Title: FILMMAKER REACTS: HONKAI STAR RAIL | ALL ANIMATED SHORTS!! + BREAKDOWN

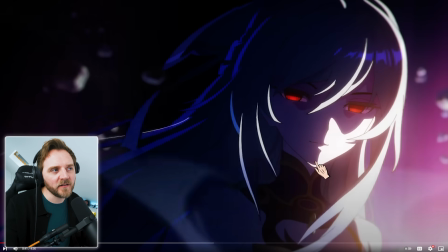[36:47]
Let's see, look at how it's rolling in and look at this lighting using a shadow to tell us that you know part of the darkness of it should we say but they're using a low-key lighting yet the other guy was all wrapped around light in the face wasn't he and
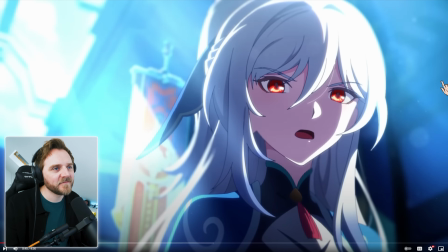[37:03]
see here you can see her pupil now obviously we know that she's a human and look we can see her eyebrows and all the other elements but look at the lighting of it so with anime it's really interesting you use obviously your shadows and drawings and things like that to in your drawings beg your pardon to give you use light is if you can sculpt your light in your drawings your animations or illustrations whatever it is it will bring your
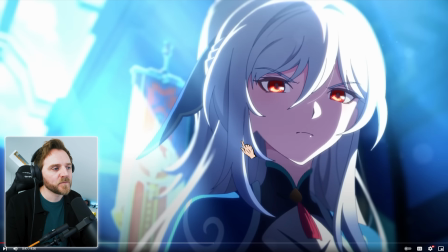[37:30]
character more to life look at the lighting huge backdrops here she's got a bit of an edge light yeah what we try to do in in real life is we try to get a triangle here normally because it's a style and it's called a Rembrandt triangle. With anime, I like it when they streak it right across the eye and they do something like this because it gives you,
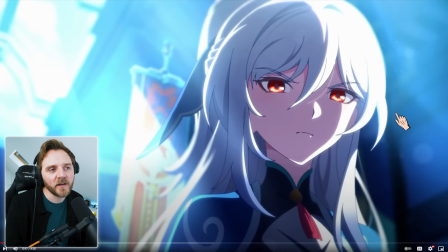[37:49]
rather than putting a Rembrandt triangle here, where the light's coming in, they'll just blast it here and cover all this in shadow. You can do that with anime. Where in real life, you're a bit like, oh, it don't look right. Where if you put a Rembrandt triangle, it'll probably look a bit too soft.
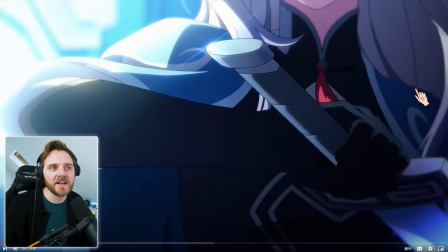[38:03]
Where they're trying to go for a stylistic look here, aren't they?
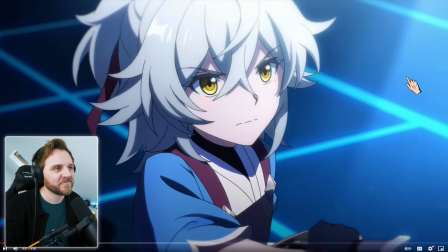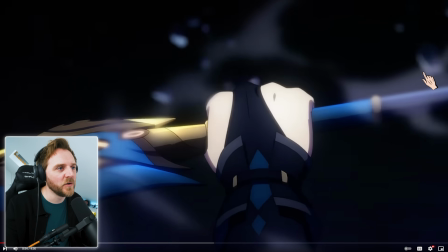[38:10]
beautiful i love this
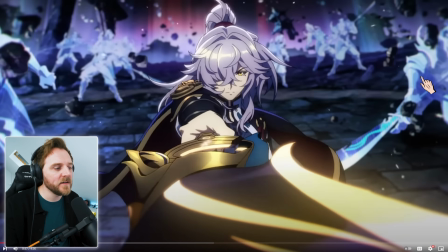[38:14]
look how powerful that looked how amazing we had that beautiful we had that mix of the two voices
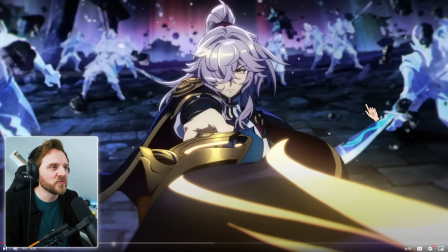[38:25]
the elements are going and look at the way they've drawn him we are level with him we we are with him we know that this is our character they told me in this instant that this is a character who we should be rooting for
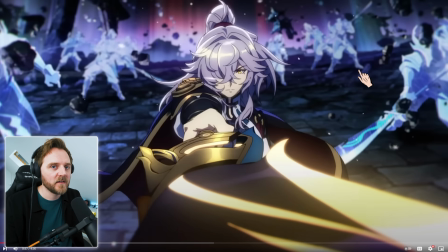[38:38]
because we are now level with his eye yeah that's how kind of it works even if it's subconsciously
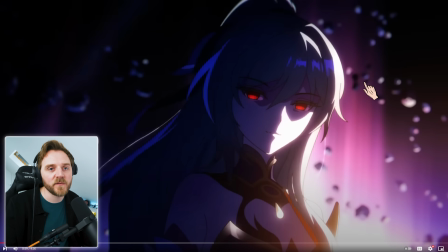[38:47]
what they call that is subtext story within a story I love this subtle smiling that she's doing like she's almost proud to see him beautiful with the melodies as well
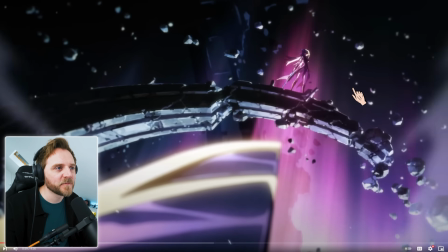[39:02]
yeah she doesn't fucking hold back does she and it's funny what is it a couple of frames
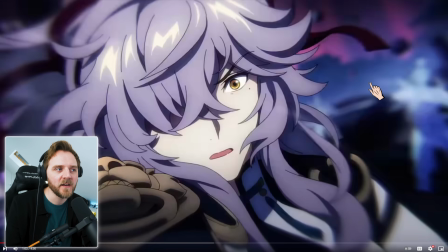[39:07]
here we are by having this few frames in here it tells us how he's feeling but why remember earlier on i was talking about the eye tells us everything emotion is conveyed here that is why if we didn't see this shot we wouldn't know that he was shocked but it's his it's his eye if you up half his mouth,
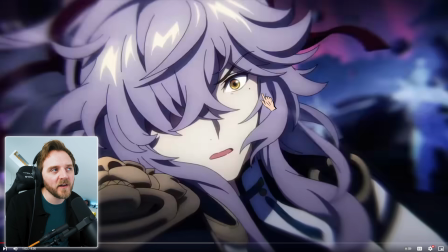[39:26]
I can still see that he's shocked by the way the eye is. You don't realise actually how powerful the eyes are. Even though he's missing an eye, we can still see it. Even if it was a character, had a blindfold on or no eyes, but still showing this shot and the way their eyebrows are and they're contorted here, it will tell you that he's shocked or they are shocked.
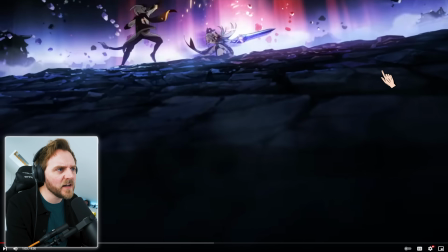[39:48]
Wow, did they frame it into the eye? Let me go back.
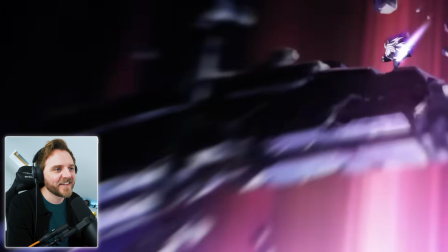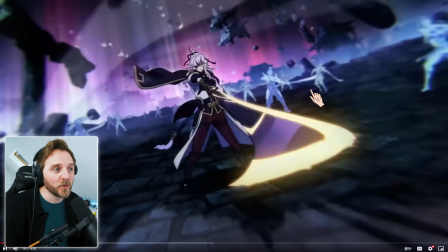[39:57]
They went straight into his eye. They were really pushing it. And they kept with her momentum, yeah?
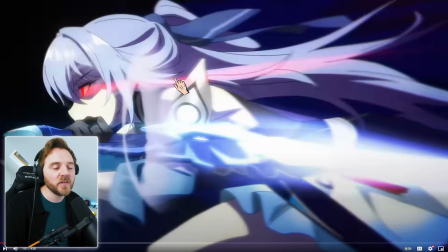[40:03]
They used the kinetic editing. Yeah, so this is the kinetic flow in storytelling, so the thread of storytelling.
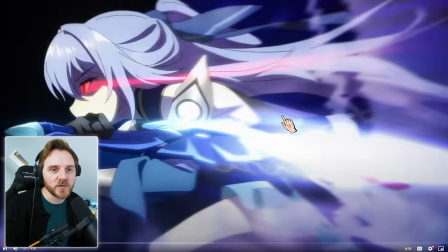[40:08]
We're going with her. These streaks, by the way, is what told me that she was also evil. Straight in there.
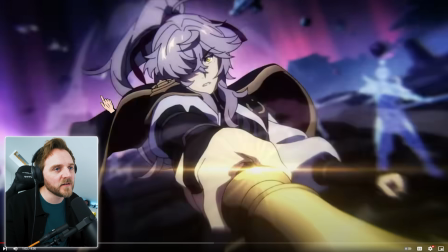[40:15]
Lovely. But they've still got the elements, so look. Look at this blur effect of the wind. Mate, these guys are masters.
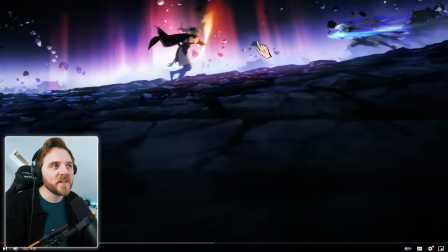[40:23]
Wow. And then they had that delay.